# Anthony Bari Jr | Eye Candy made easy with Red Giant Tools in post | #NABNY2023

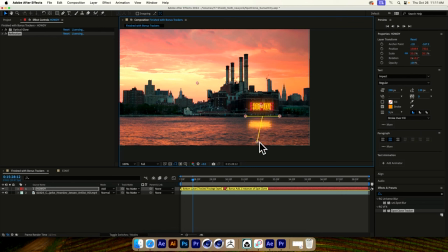I could even add another tracker to this, but I think this right here is kind of like, now I'm just kind of doing a pivot. Everything is locked into place, and now I'm just kind of pivoting. Is it going left? Is it going right? You know, what looks more natural? If you wanted to take it a step further, you could add like a lens flare effect,
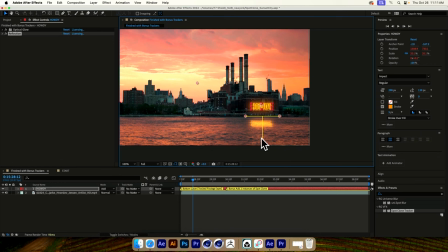mock up the sun setting, and kind of add that in there, and then, you know, maybe put the sun over here, and then drag this over here as though that were the sun. So you can do a lot with that, and the idea is that this is, these are pinned down, so as I'm moving, those are tracked.
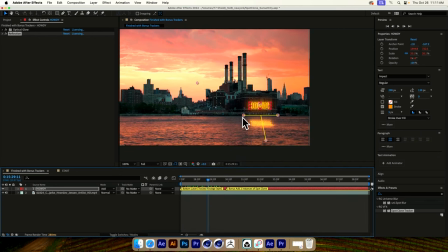Without those on, this T would just kind of stay in one place, and then it would, the reflection wouldn't really sell the effect. So pinning those down and just using the spot clone tracker as a tracker versus being
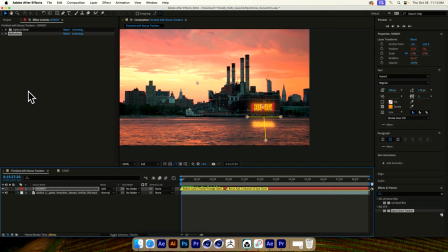versus being a spot clone and a tracker. There's also another tracker called the Kingpin tracker, and that's something you can use. It's a planar tracker, and you can use it for signs, and you can kind of pin down something on a wall and swap out, you know, if you're get a shot of a restaurant or there's a brand name that you need to key out,
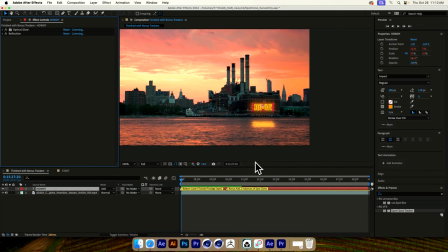you could do it really quick with either Kingpin tracker or spot clone tracker.
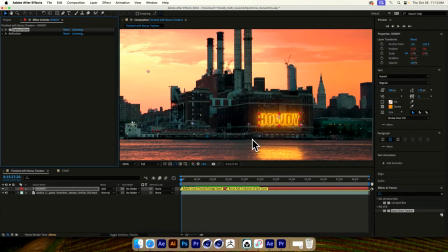But again, the idea is in here is now that it's tracked, you can kind of modify and adjust.
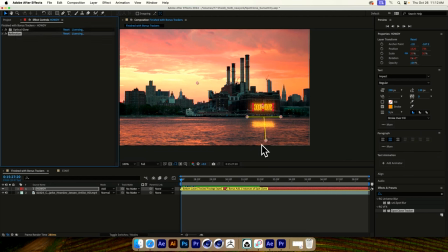Where was it? Right here. I can adjust that reflection there and kind of dial it back and make it subtle as well. And then it plays all the same. And you can even adjust, you know, if that's too harsh, let's go here to my reflection.
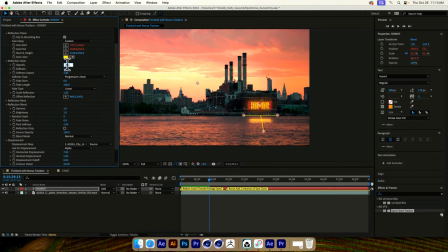All right. And this is where you can adjust the softness, the opacity. So if I go here and I make this 60, all right, that's a little bit more subtle.
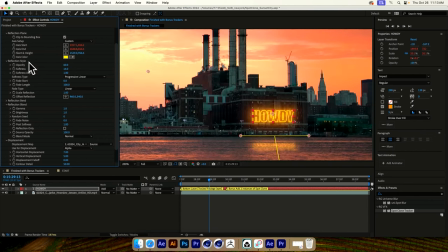Maybe that's a little more believable, right? But if we're not going for subtlety here, you know, crank it all the way up, or even let's go 80, split the difference, right? So you can adjust all of that after the fact, but just pin things down and use it and track it with the spot clone tracker.
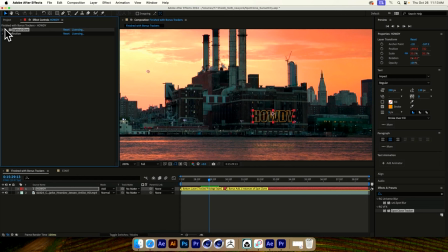And of course, as always, a little bit of optical glow sells that effect as a neon sign. All right, and then once you already have it, I mean, this is just a text layer, you know, you can say,
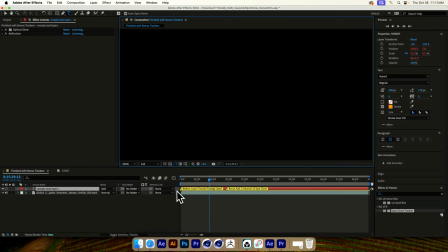oh, let's see. Ah, let me undo that.
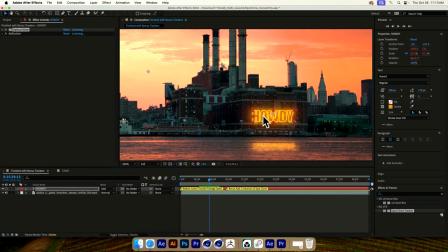You can just go in here without the text tool, double click on your layer, change that up, and say, all right, or change it to whatever you want it to be. All right, this could be,
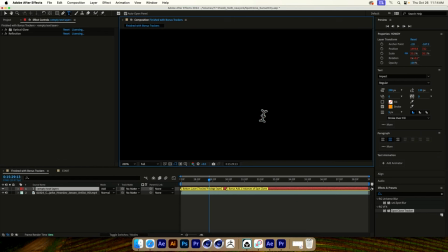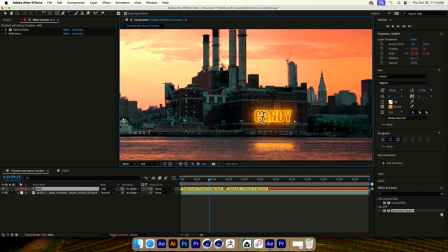if you wanted it to be. But that looks a little bit lonely. It looks a little cold over there. So if we were to use the tracker in this fashion, again, you're using pick whips.
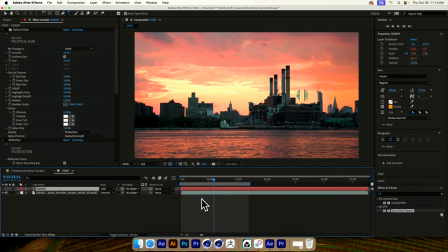And this is, let me just show you. You would borrow from one, grab this right here, and then drag it to your other parameters. And those parameters translate as, let's just show you. Twirl this down. And in here, Like I put in here before, right? And I'll show you this.
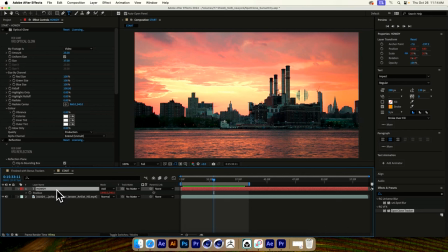So P for position, Shift S for scale, Shift R for rotation, right? And the idea would be that you grab, you would grab them and borrow them from the tracked layer already. So in here, that would be,
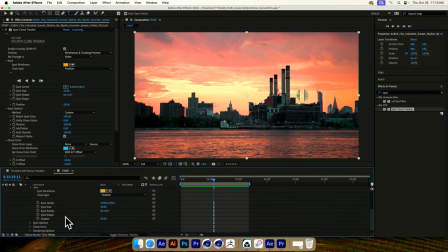that would translate to spot center equals position, rotation, right? Rotation, scale, size, and that's it.